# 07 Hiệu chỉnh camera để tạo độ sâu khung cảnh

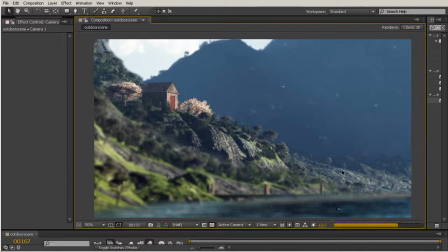8:13 And I'm just watching to make sure that the cabin itself stays in focus and that the focus distance doesn't really fluctuate too much between the mountains and the hills once our camera continues to pan.
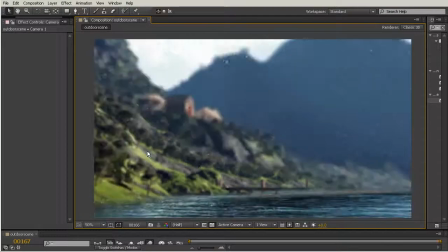8:29 So that's pretty interesting right there with the focus distance that we've keyed right there.
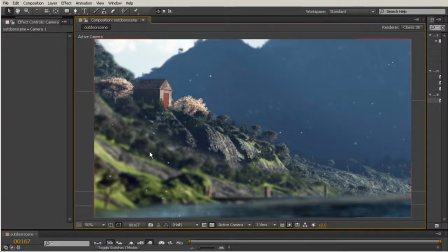8:36 So now I just want to go back in and add that last keyframe that I was talking about at the very beginning of my scene,
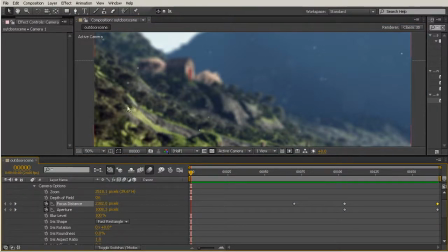8:42 just to make sure that my hills that are close here stay in focus. So this focus distance is going to be much closer to the camera.
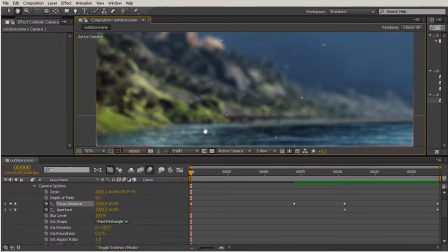8:52 And right there we see that that's maybe a little bit too close. So let's just kind of crank that up a little bit right there until I really start to get a more crisp look at those hills. And this is at about 2300 right there.
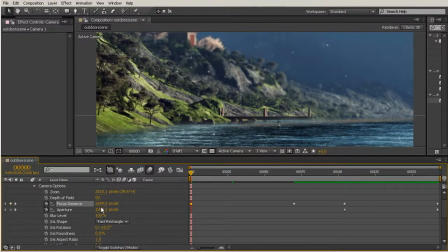9:12 So if we move back, maybe turn this to 2400, see what that looks like. And I'll just keep dragging that up back towards 26. It's probably going to be somewhere in between the 25 and 26 area. So right in about there.
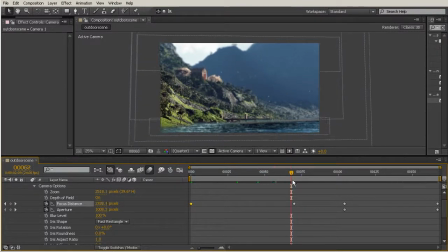9:33 And then as I move forward, we keep that those closer hills in focus, even though my camera is moving. So that's some pretty interesting depth of field that we've created there.
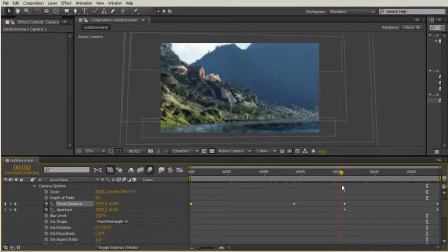9:46 And if you maybe wanted to key something like a rack focus where it goes all the way out of focus and then comes back in, that's something that you could do. There's a lot of options, but because the scene is so peaceful,
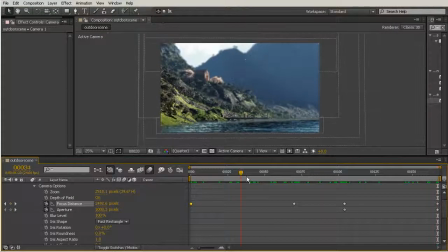9:57 I want to just kind of set a mood with this shift in depth of field that we are just kind of lazily moving through the scene, and there's no really fast motions that are happening that are a big distraction just from the peacefulness that we're trying to capture here.
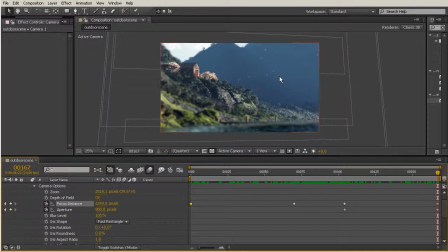10:14 So in this lesson, we learned that depth of field can not only help us add realism to our scene, but how different kinds of depth of field can set the mood that we're trying to achieve.